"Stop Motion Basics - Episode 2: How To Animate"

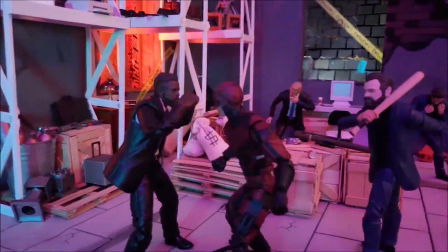8:20 It's timing. You want to make sure you give your audience time to absorb what's happening on screen.
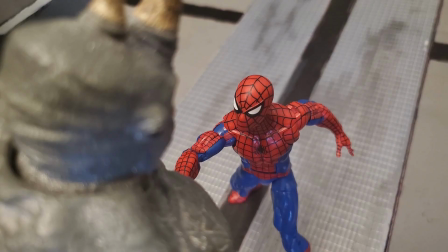8:24 If you overlap too many actions at once, it can make things seem too busy and hard to follow and not really give the audience a chance to see what is going on where.
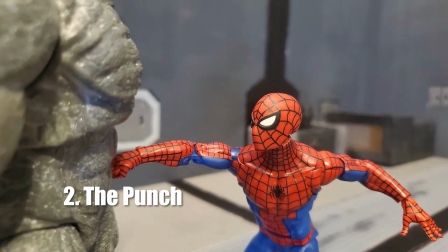8:33 Giving each beat a chance to breathe will make it easier for the audience to follow the main action, even as it swaps between characters or anything like that.
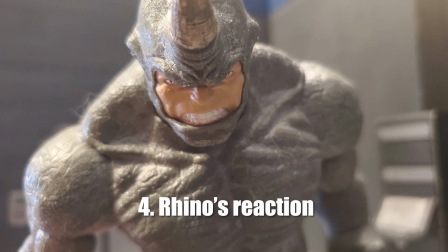8:41 So that's what you really want to make sure you do. If you just move at breakneck speed, you're going to lose people. And lastly, I'm going to be talking about slow in and slow out.
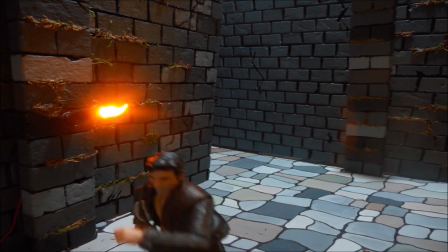8:52 This principle talks about how objects don't start moving with full momentum and they usually don't stop moving immediately.
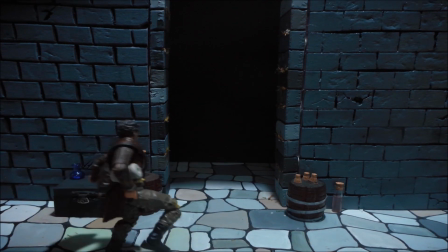8:59 Adding more frames at the beginning and the end of an action will help show how your character takes a second to reach their top speed or come to a complete stop.
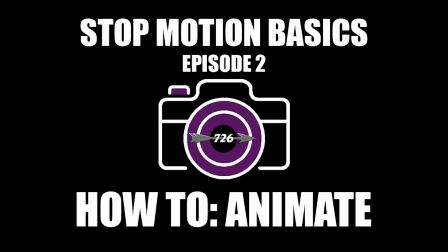9:05 And those are the animating principles I feel are the most important to stop motion animation. Like I said before, definitely worth checking out the video from Alan Becker Tutorials on all 12 of the animation principles and focusing on all of those as well.
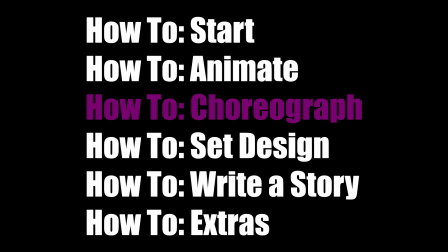9:19 Tune in next time to hear me give you more tips on how to choreograph your videos as well. In the meantime, check out some of my previous videos or check out the first episode if you haven't seen that already. But I will catch you guys next time. See ya!